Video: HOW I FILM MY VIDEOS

Hey guys, so if you are ever curious about how a YouTuber sets up for their videos, I'm about to reveal all the weird tips, tricks, and hacks that I use to make sure my shots are picture perfect. We're not only going to talk about the equipment and gear I use, but also some speaking techniques to make sure I'm enunciating on camera the right way.
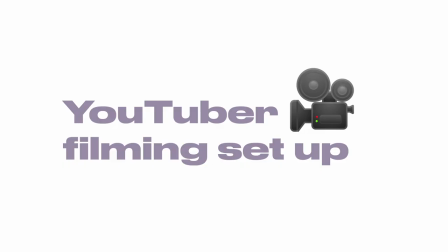(0:18)
Because if I don't, I get roasted in the comments. I talk way too fast and no one can understand me. So let's get started. All right, so let's just talk about setting up the shot. Most of my YouTube channel is marketing videos. So a lot of the times I just sit down on the camera and talk. However, if I'm vlogging, this setup is like irrelevant. So this is only for sit down videos. There are three things to keep in mind when shooting in a space.
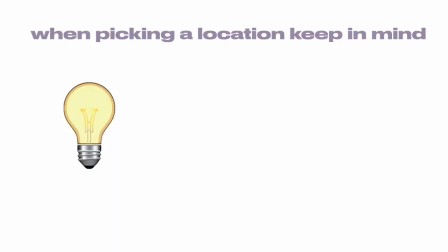(0:38)
Whenever I'm trying to pick a location, I have to keep in mind the lighting, the overall mess or background objects, and then white space. By making sure you keep these three things in mind, it's going to make your video way more appealing to the eye. So the thing about the space, okay, is the problem number one is the lighting. We have this giant window, which is beautiful in my house, but like it's causing this hard you see this harsh contrast lighting so we'll need to fix that the second thing is
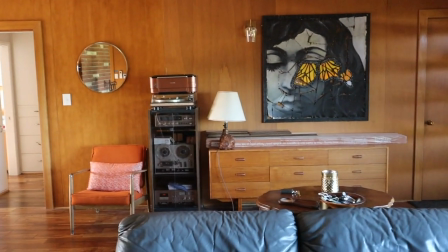(1:01)
there is some objects in the foreground and background and we need to get rid of that because it's it's making a
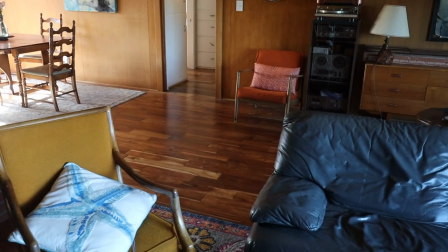(1:06)
mess and last thing is i feel like there's an awkward gap slash white space right around here so i want to make sure i'm adding furniture or objects and just balance the situation the key i feel like with a good youtube shot is it doesn't need to be that deep it just needs to be balanced good lighting and making sure that you don't look like a slop unless that's what you want to do that's totally fine and you don't need to watch this video okay i don't know honestly I'm torn to like put so much effort into my videos because some of my most popular
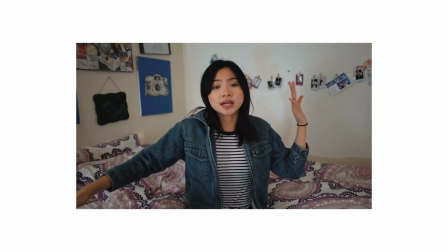(1:28)
videos with a million views on this channel are like videos I shot in my dimly lit bedroom as a kid with like a
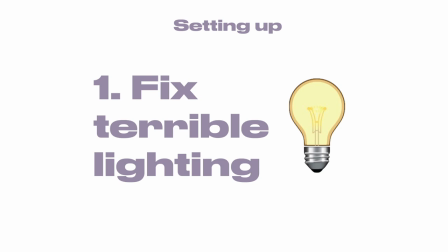(1:34)
bunch of shit in the background so I don't know step one is to fix the lighting I have this lamp where it basically has three light bulbs and I want
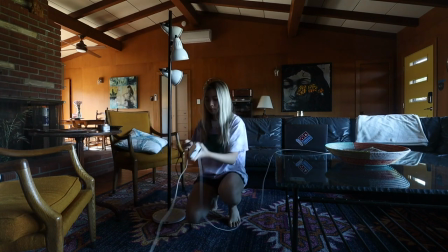(1:39)
to move it so when I'm sitting on the couch it has nice lighting on the right side of my face I'm using this window to
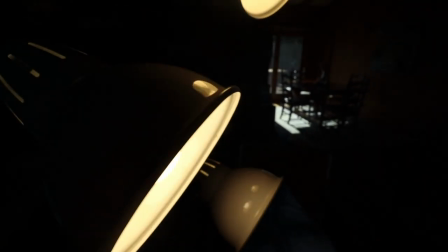(1:45)
like balance the left side but for the right side we're going to use this light okay so this is a segment of the video where I try to talk like I know shit but I absolutely don't so I'm pretty I studied this one class where you want to make sure the temperature and color of your light is neutral to your skin I don't really know that means essentially I swapped out one of the light bulbs for a tungsten lighting as
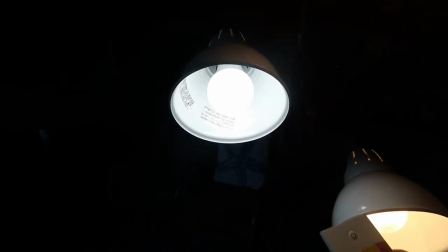(2:03)
I'm shades a cooler tone color and in combination with the yellow ish Lights and the bluish lights you can kind of see it's more balanced
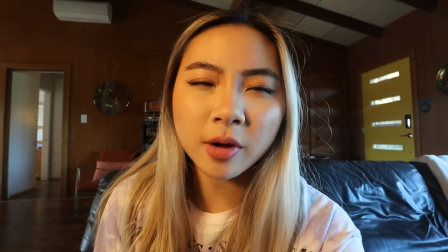(2:09)
So this is what it looks like with just the yellow lighting which most light bulbs have but when you add the tungsten lighting Do you see it brings
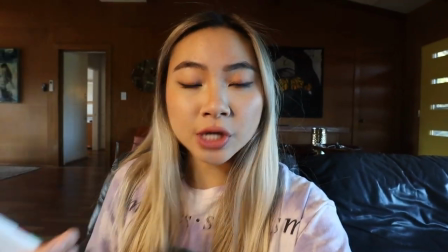(2:16)
back the neutral tones to my skin? So I don't look like super yellow, but that's something to keep in mind when doing lighting like you don't want to use a Freaking yellow light bulb you want to mix it up with warmer and cooler lights.
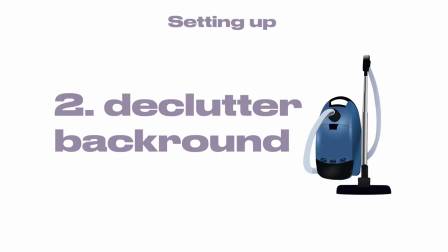(2:26)
Alright, so we fixed the lighting part Now let's talk about the overall junk in the background all this shit in the background needs to go So I'm gonna quickly do that.
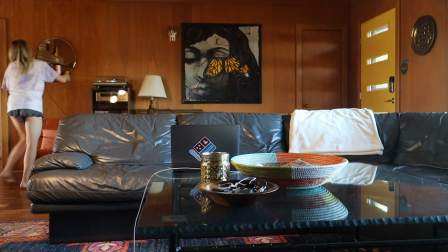(2:33)
Hey guys before we dive in I want to quickly say I'm having an opportunity for you to collab with me. I'm hosting this event called the green room live All right It's a social media conference for creators to collaborate and one of it is which me this conference is totally virtual If you want to grab a ticket, okay, and meet me and some other few creators, go check the link in the description box. Do that, okay? Bye. All right, so the last step, which is actually the most important, is the composition of your shot. So, again, I'm not a photographer, but I think, like, sometimes if there's a lot of objects to the left of you and not enough to the right, it can look kind of empty. And in my past videos, I didn't know that was a thing, and I felt like it just wasn't as aesthetic. This is so minor in cosmetic, but if you're a freak like me, this is what you can do.
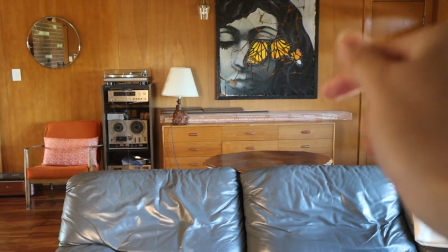(3:13)
Look, do you see right here? It's a little bit empty. Right here, it's a bit empty.
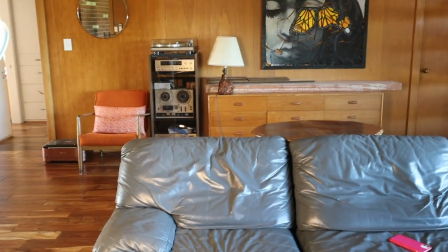(3:17)
I want to move this to there and I'm at a plant right here to really break up the space Yes, every time I film a video I have to move this plant from the corner of my door to the living room
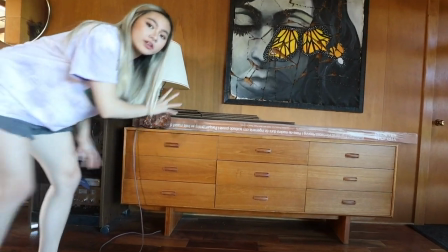(3:27)
Like I said this part is a bit heavy, so we're gonna move this light here All right, so now that the setup is done. Let's talk about equipment and cameras So when it comes to shooting I use this dinky ass tripod with my sony a7r2 in a little bit I'll go over the audio settings and lens and all that stuff, but I did start making my YouTube channel without the nicest equipment So although I'm about to explain like the fancy shit I have right now because it's my job. You don't need this stuff.